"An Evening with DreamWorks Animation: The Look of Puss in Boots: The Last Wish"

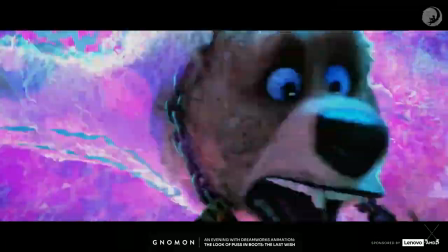So the whole idea was to keep it the way it is, but yet look believable from this angle.
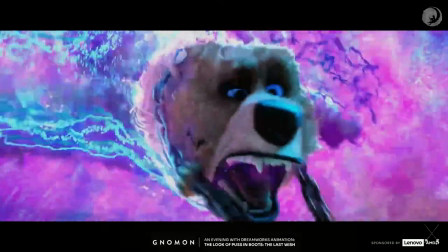And also the director was very specific to not move the position of the staff because that was the key position and he wanted to be there and everything looked the same.
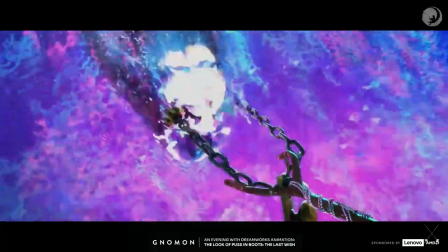We couldn't go off model either.
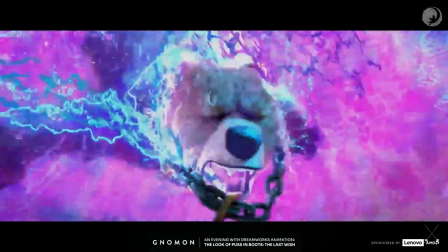And you see those doorknobs and that fork and all those blobs on the chain, they had to feel heavy, they had to get stuck.
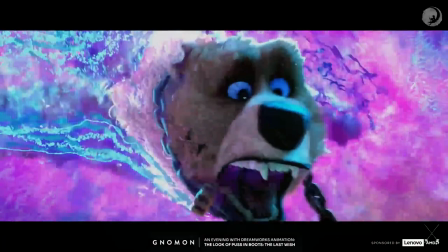So these were really challenging while doing it in the shot because the positions were no way matching closer.
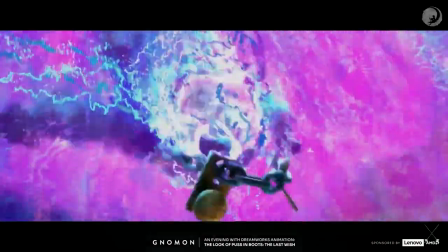But then yeah, it did turn out well.
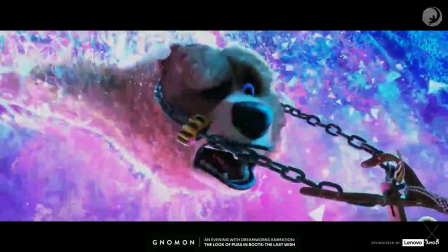We did have to put like a simulation first on the chain so that it kind of hooked up in the force field so that we at least had that, you know, kind of motion up there. And then we somehow placed the staff a little bit closer. We convinced them that, you know, just a little bit so that we can kind of make it look good as the way you want it to in the final output. So he was okay with that, just a bit. And then that's what it is.
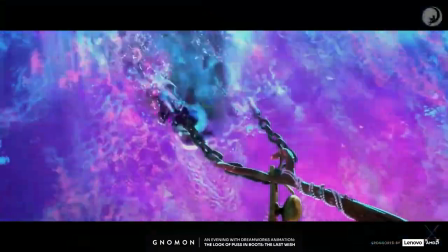So other than that, the shot has a very heavy fur simulation that you can see pulled in towards the vortex.
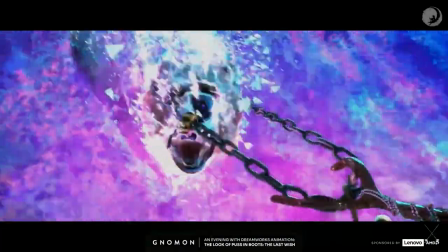So we have something like procedural wind that we have used on the fur. So first you have the skin that's coming from the animation.
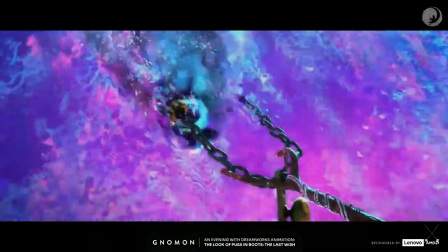Then on top of that, we have something called skin slide. I'll show that in a later slide. You won't be able to see it here.
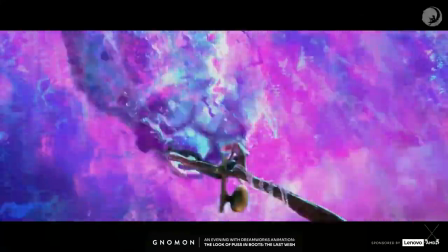And then on top of that, we have fur. And then the fur is simmed. And then we have a heavy wind on that.
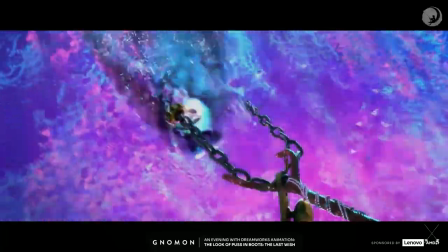And everything together is this. The other thing the director was particular about is when the chain flows up, it has a curvature, it has an angle that you can see.
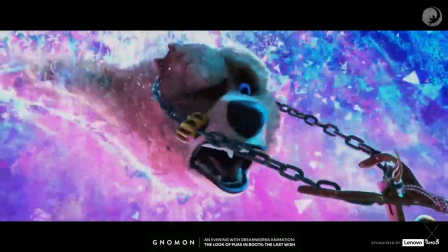But then at one particular moment, it needs to feel stuck and then that pull needs to happen.
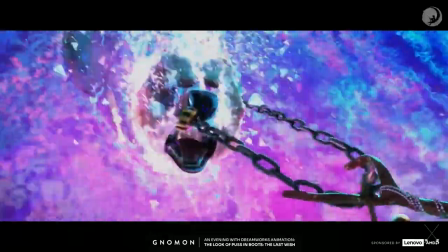So he was very emphasizing on that frame. And then while the pull was happening, I was like, oh, okay, great.
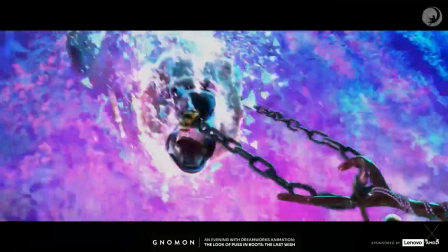I'm stretching the chain. It's looking big, small. The, you know, the links are opening up.
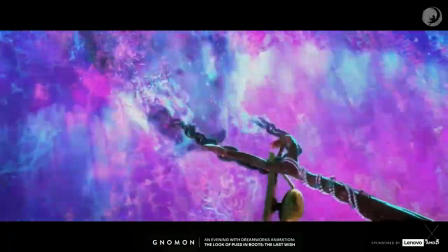So those were the challenges that we had to go back and forth. And that's it. So this is the first shot.
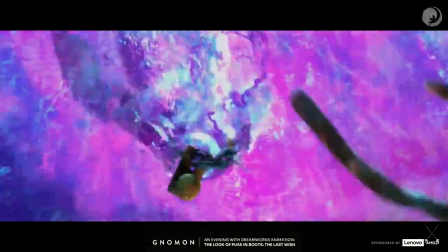So we're going to see the next one. Let's say it's already hooked in the shot, all good.
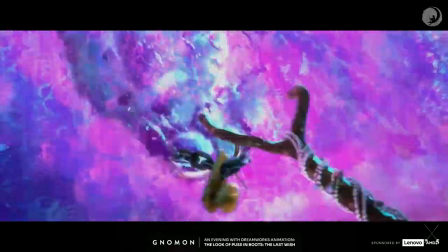But now this has to be maintained in continuity, right? Because it's a whole sequence. So that position has to be locked and it has to look the same in all the shots.
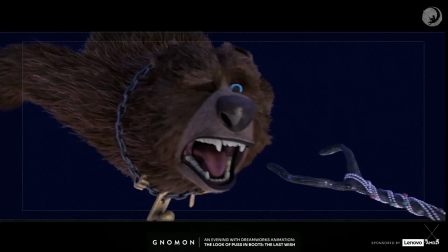So if we go for the next. Actually, this one has some slides you can see. So this is the animation and this is how the difference in CFX.
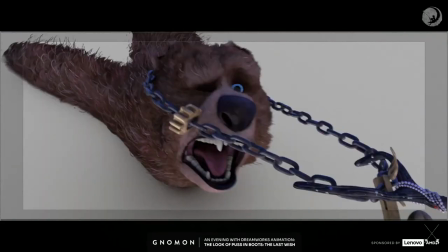So you see the staff position? It's a little bit moving, like towards the camera, so I have that bandwidth of pulling the chain. And also they were very particular of not covering the face because expression is very important in animation, right? No matter what we do, we cannot hide the face. So that was another thing.
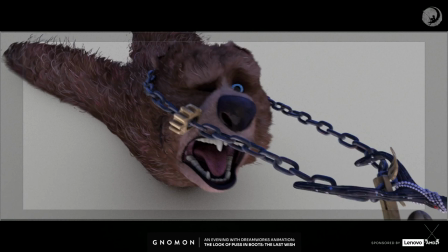And I was not getting the line correct without hiding, you know, kind of the eyes or the face or the jaws. And I was like, okay, great. But then this is what it turned out, and that's it.
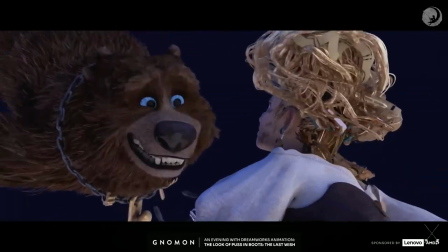So this is the next shot. So this is the animation again, where you know, like Goldie, that's the human character I was talking about.
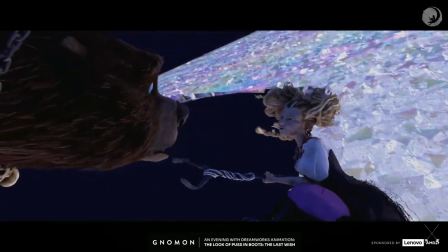The chain is already stuck. She saved Baby Bear, and this is how it looks. Now, coming to CFX, this is what it is.
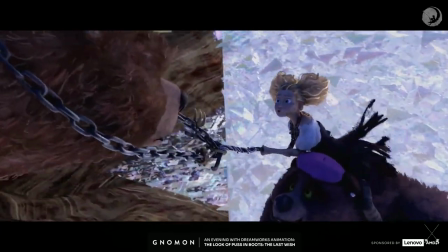So you see how the stuff is stuck inside the chain. You have the first simulation on Baby Bear, pretty heavy.
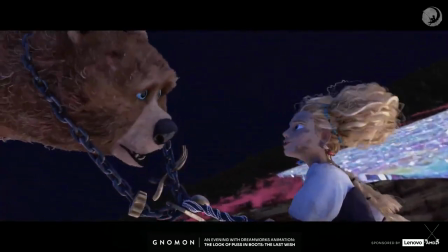But then Goldie is in the opposite direction, right? So we had wind blowing in two different directions in the same shot.
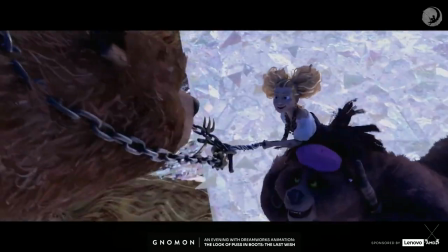The other thing was Goldie's hair. So if you see in animation, okay, one slide back.
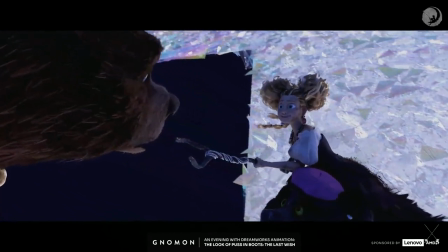Is it playing? Okay, it's playing. So you see, it has buns, right? They are right round buns. And the hair loops are circular, like that. Like, you know, the root and the tips are together inside the buns. It looks amazing like this when it is moving as a unit. But when you put wind on that, the challenge was, okay, they're all opening up from everywhere. And that doesn't work because that's off model. So we had to make sure that even if you're putting wind on the buns, it has to be like a little bit stretchy on the top, but the tangles have to be a little different, but it couldn't just fly away. So that was another challenge for Golda's hair. And then coming to the cloth, you see how she has strips of cloth.
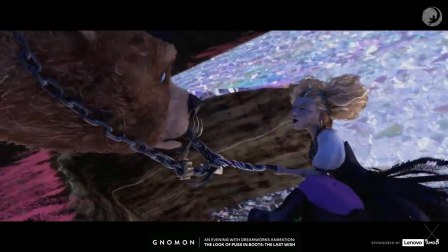So again, if there is wind blowing on strips of cloth, there is always possibility that it goes inside and, you know, collides and all of that.
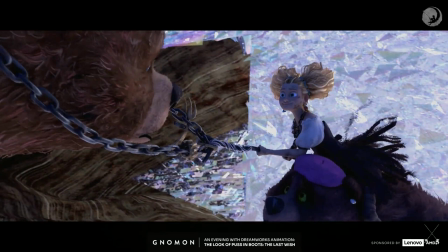So these are very niche cloth simulation and, you know, hair simulation difficulties and challenges that you face in shots for character effects work. And it's gone. But so yeah, that was there. I don't know if you noticed, but this, like the whole movie, Puss in Boots, is a very, like in a very painterly effect. Like the bear over there, it doesn't look realistic, right? It has fur strands that are highlighted.
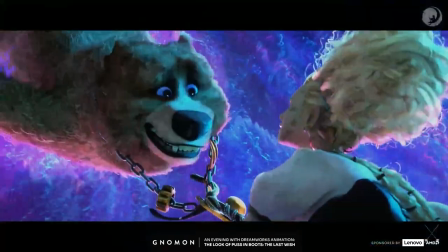Like if you've seen, this is the lighting shot, this is the final output of that second movie.
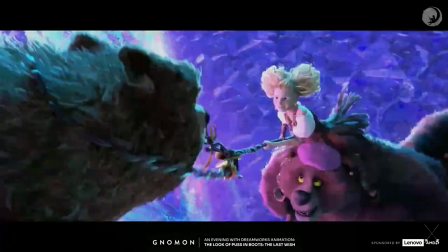So the fur strands have different colors, like white and brown in between, which you can very clearly visualize.
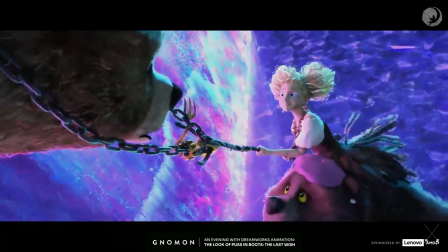So it looks great, but when it starts moving in very fast action, it can be really distracting at times.
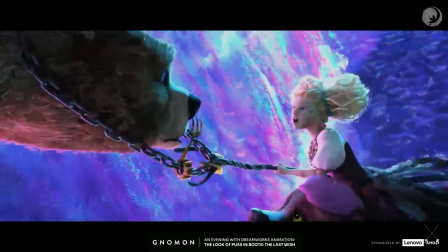You were like, oh, what is that jitter? But you know, it's actually the color of the fur, you know, kind of making it look like that.
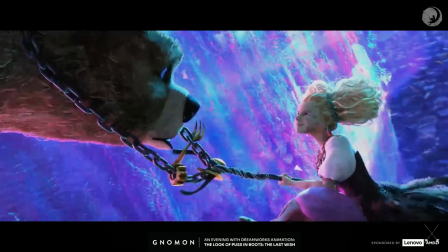So we had to be very careful that whatever we put in on top of the animation, it should look good. So that's the, you know, final take. All right, so one last thing. We're gonna talk about the skin slide that I was saying. So again, this is an animation shot.
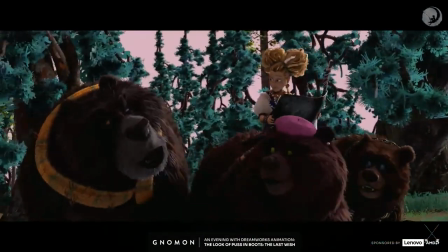So as you can see, there are three very big bears,
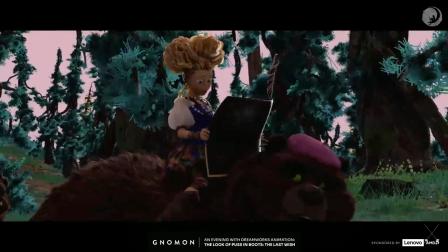and this skin that is riding on each other is coming from animation. Now, when I say skin slide is nothing but it's like a process that we developed. It's more about the skin riding on top of animation, and it's gonna give you a look of like a muscle inside without actual having muscles.
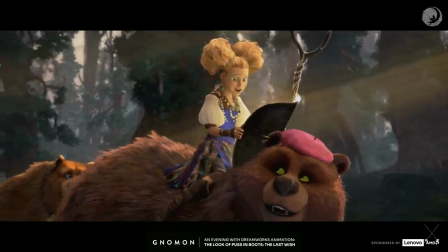So something like this. It just makes the body way more organic.
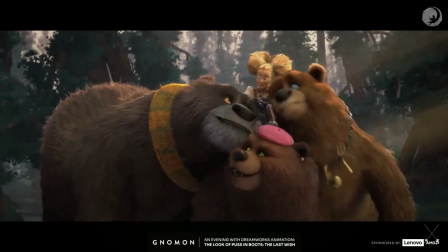Do you see that? Like the back of the bear, the neck of the bear, and all these heavy muscular areas.
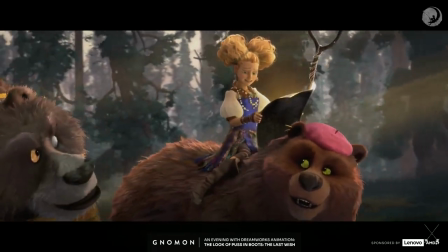And the fur is actually riding on top of the skin slide. So, well, I'll show you one more.
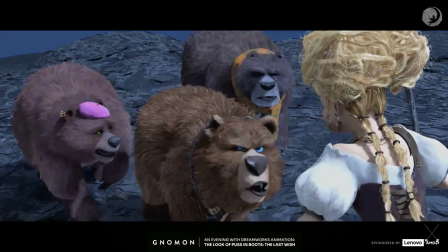So here you can see the huge difference between the baby bear's neck. You see that? Like when he pulls his arm and all the jiggles and stuff.
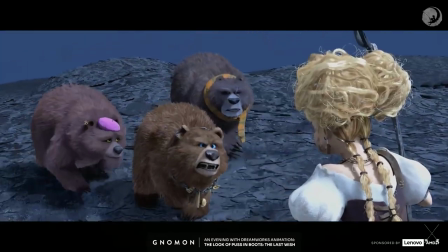It's definitely coming from animation because we are riding on top of animation. But the organic feeling is coming out of skin slide. So it's actually kind of a wrapper on top of the animation which is doing that. And then you have fur on top of it. So, yeah, that's pretty much it. Cool. All right, thank you very much. Go ahead. Sorry. That's okay. Hey, everyone. So my name is David. I'm part of the effects department, and I'm going to be talking about sort of how we approach this fire curtain in effects. So this is one of our production shots, and
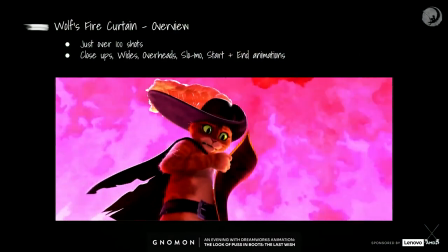I guess in addition to being pretty visually challenging and stylized, the fire curtain also had some logistic challenges to it.
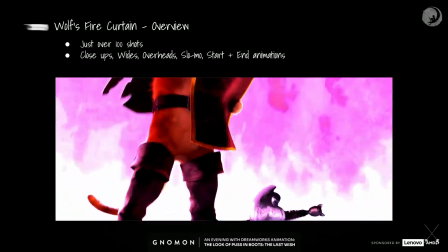So we had it in almost an entire sequence of just over 100 shots, and we also really had like the full gamut of camera angles.
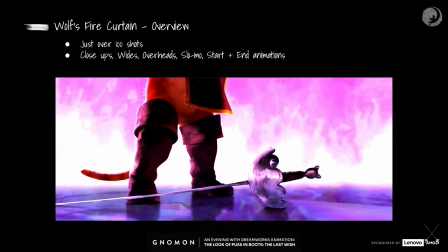So we had close-ups, we had wide shots, we had several overhead shots, and so that sort of added complexity to what we needed to do.
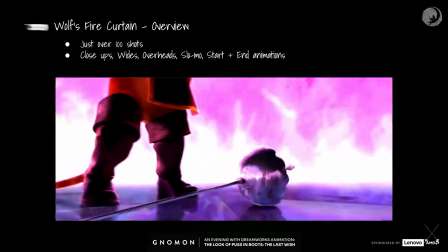And in order to sort of meet our goals, we needed to find a robust solution that was easy for us to iterate with,
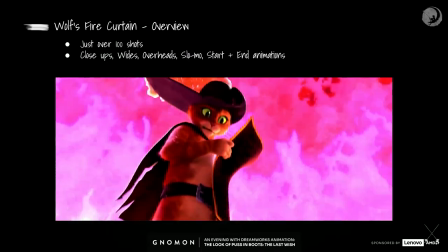but could also scale really well to meet the demands of the sequence.
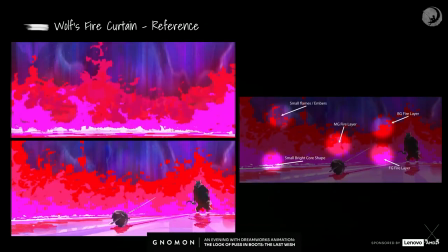And so we can start by sort of looking at some of the concepts we received from the art department. And so, we got these really cool stylized fire concepts from the art department. And they were super helpful for us as we were starting to plan how we were going to approach this thing. And so in the rightmost image, I've sort of tried to highlight some of the main takeaways for effects from these concept pieces.
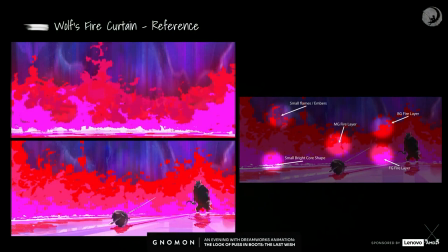And so each of these sort of callouts here sort of represents one of our final elements from our effects that will eventually all sort of combine together to make up the final fire curtain.
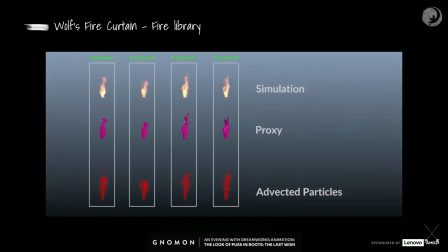And so in this next clip here, we're sort of looking at a library of elements. And these kind of smaller individual fire simulations were at the core of our setup. And so the idea was we would generate a bunch of these individual fire sims,
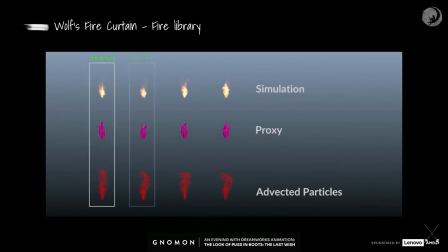and then we would take them and instance a bunch of them together to sort of make up the full body of the fire curtain.